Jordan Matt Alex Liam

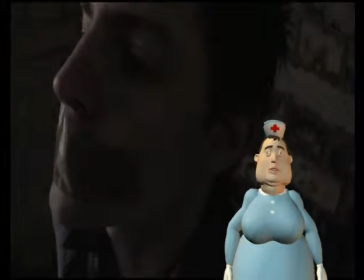Setting is good as it looks dark and ominous, which goes well with a trapped atmosphere. The framing in the basement,
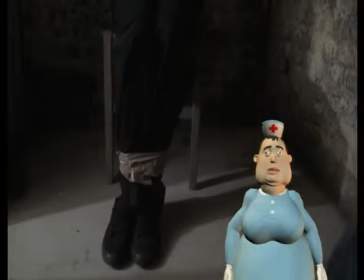such as this close-up of the protagonist, creates a claustrophobic and trapped mood, so suits the genre of a thriller.
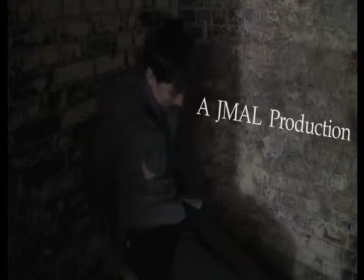The tightening on the wall in basement is good, because the bold white text is easily visible and stands out as it is, in contrast to the rest of the gloomy environment.
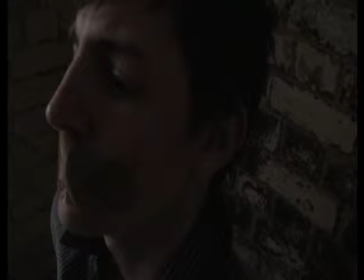We felt it would be more effective to put the title in this scene as opposed to cut into a black screen, as we felt this would lose the audience attention.
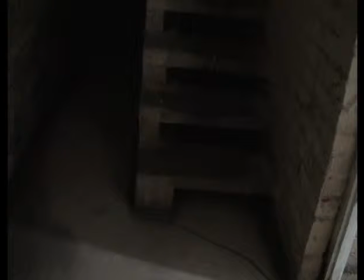This point of view shot, although it portrays the protagonist's perspective, one of the leads for the lighting is unfortunately visible, which is bad continuity. We could prevent this in future by checking our surroundings for things that we don't want in our shots.
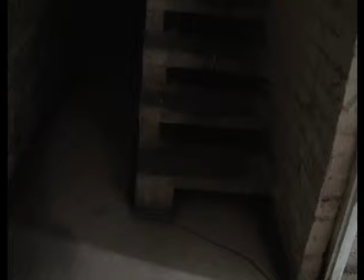In this scene we also use a water dripping Foley sound from GarageBand, which creates an eerie feel to this scene. We feel this fits in perfectly for the setting and in which the scene is set.
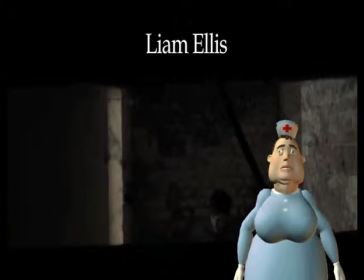This is also a good shot as it creates a lot of blank space for the tiles we put in.
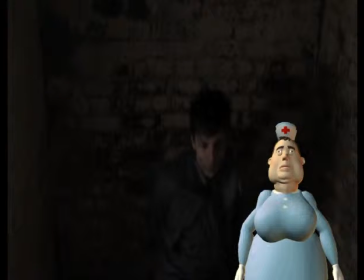This pan down shot is good as it is a high angle which asserts the protagonist's slow position of power, as it looks like the audience is looking down on our protagonist character.
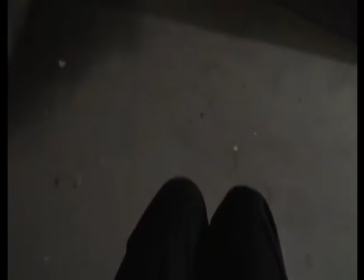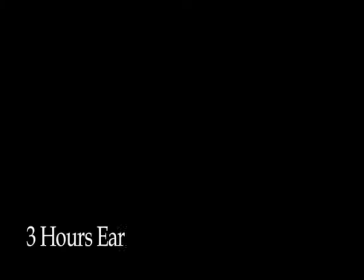Our 3 hours earlier title is good as it is an effective way of changing the setting for the audience as well as informing them of the time lapse which occurs. However, we feel the non-diegetic sound during this title doesn't fit very well with the font we decide to use for this.
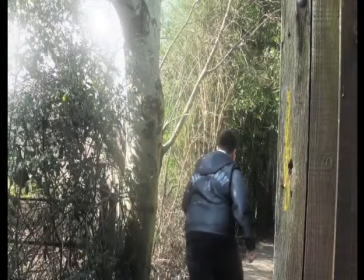By not revealing the antagonist in the initial shot of the chase scene, we raise many questions such as who is he and why is he chasing the protagonist. Also, it adds a feel of mystery and confusion to the audience. The filter effect on the chase scene helps give the impression of a flashback.
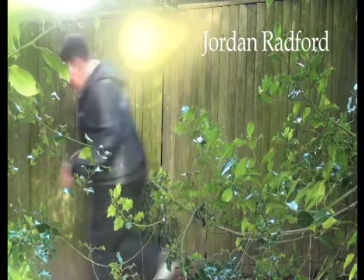We feel the soundtrack from GarageBand, however, is fairly amateur, so in future we would get permission to use a more professional one.
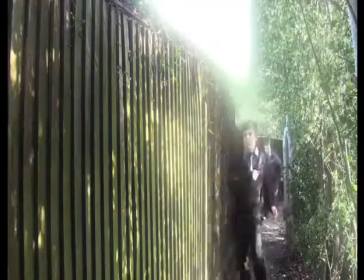Camera work is good in this scene as there is a wide variety of shots, such as this one because it goes from a long shot to a close-up of him hitting the fence.
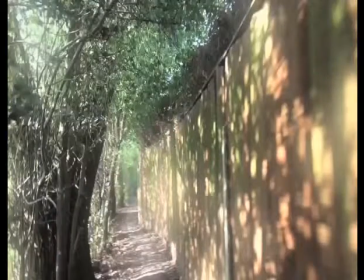Also, this point of view shot lets the audience watch from the protagonist's perspective.
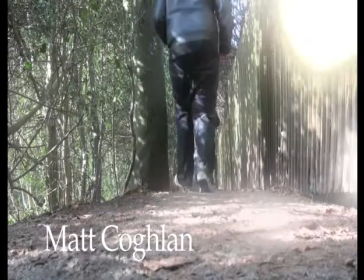The titling also is good as it adds pace to the scene, and is a fairly fast-paced way of introducing the people, being us, which engineered the production as a whole.
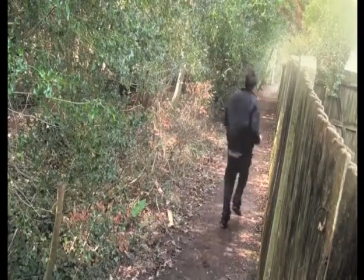The way in which the trees arch over the fence creates a tunnel effect for our characters,
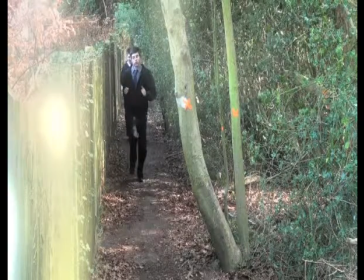which reinforces the claustrophobic atmosphere created in the initial scene set in the basement. This is a good shot as you can see the protagonist's costume, which suits the thriller genre. The next 2 shots are creative and innovative,
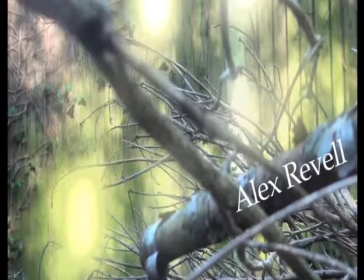due to us using our environment in our shots in order to give the audience an idea of the setting and raise the question, why are the characters in this specific setting?
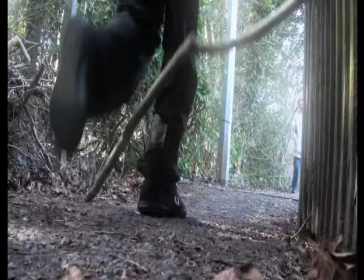Unfortunately, when our character is falling, a woman came to see what we were doing and ended up being in the corner of our shot. We will address this in future by putting up signs in the surrounding area, letting people know what we are doing so they do not disturb us.
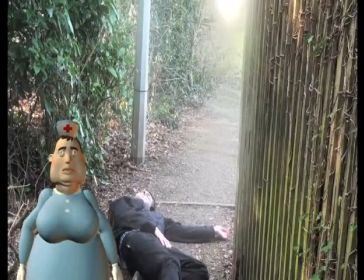Bad point is that the fall of the protagonist is not smooth due to the jump of shots.
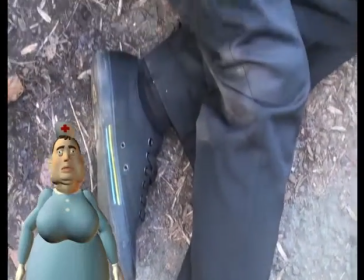The lighting also during the pan of the character is too much of a contrast that is very bright and then it cuts to a dark basement.
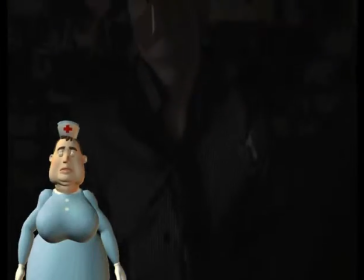We would also address this in future by placing the light in a different place to make the basement cutting lighter and more visible.
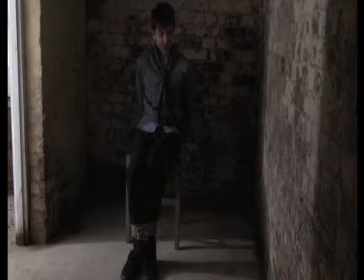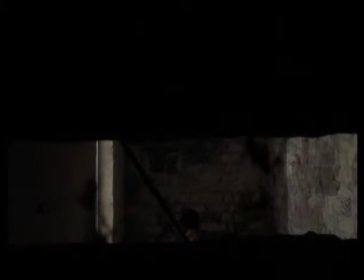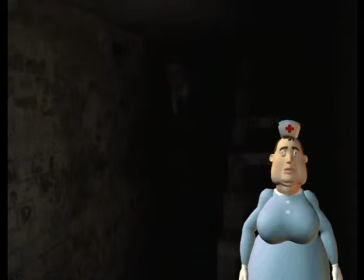There is a continuity error also, as this shot of the antagonist walking, he has no bag, and then suddenly he has a bag.
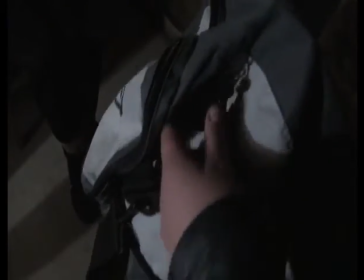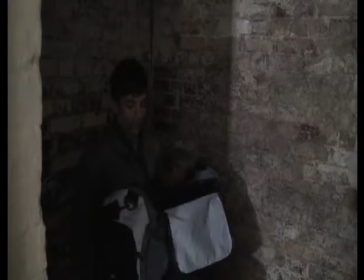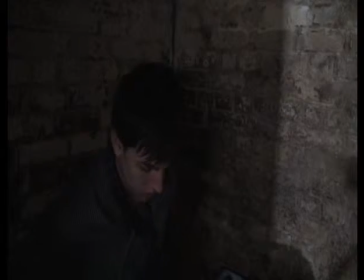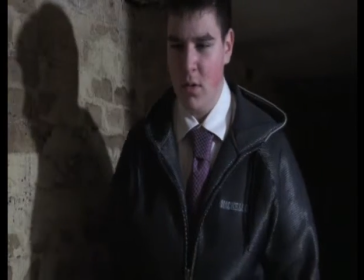The lack of dialogue from the antagonist is very clear to the audience, which is good as it creates questions about the character.
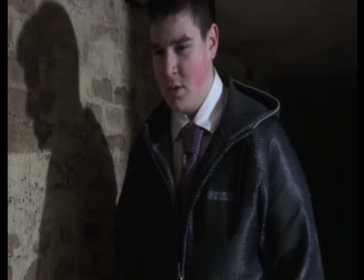However, it is bad as the sequence looks awkward as a whole. We would address this in future by having our antagonist saying some things of importance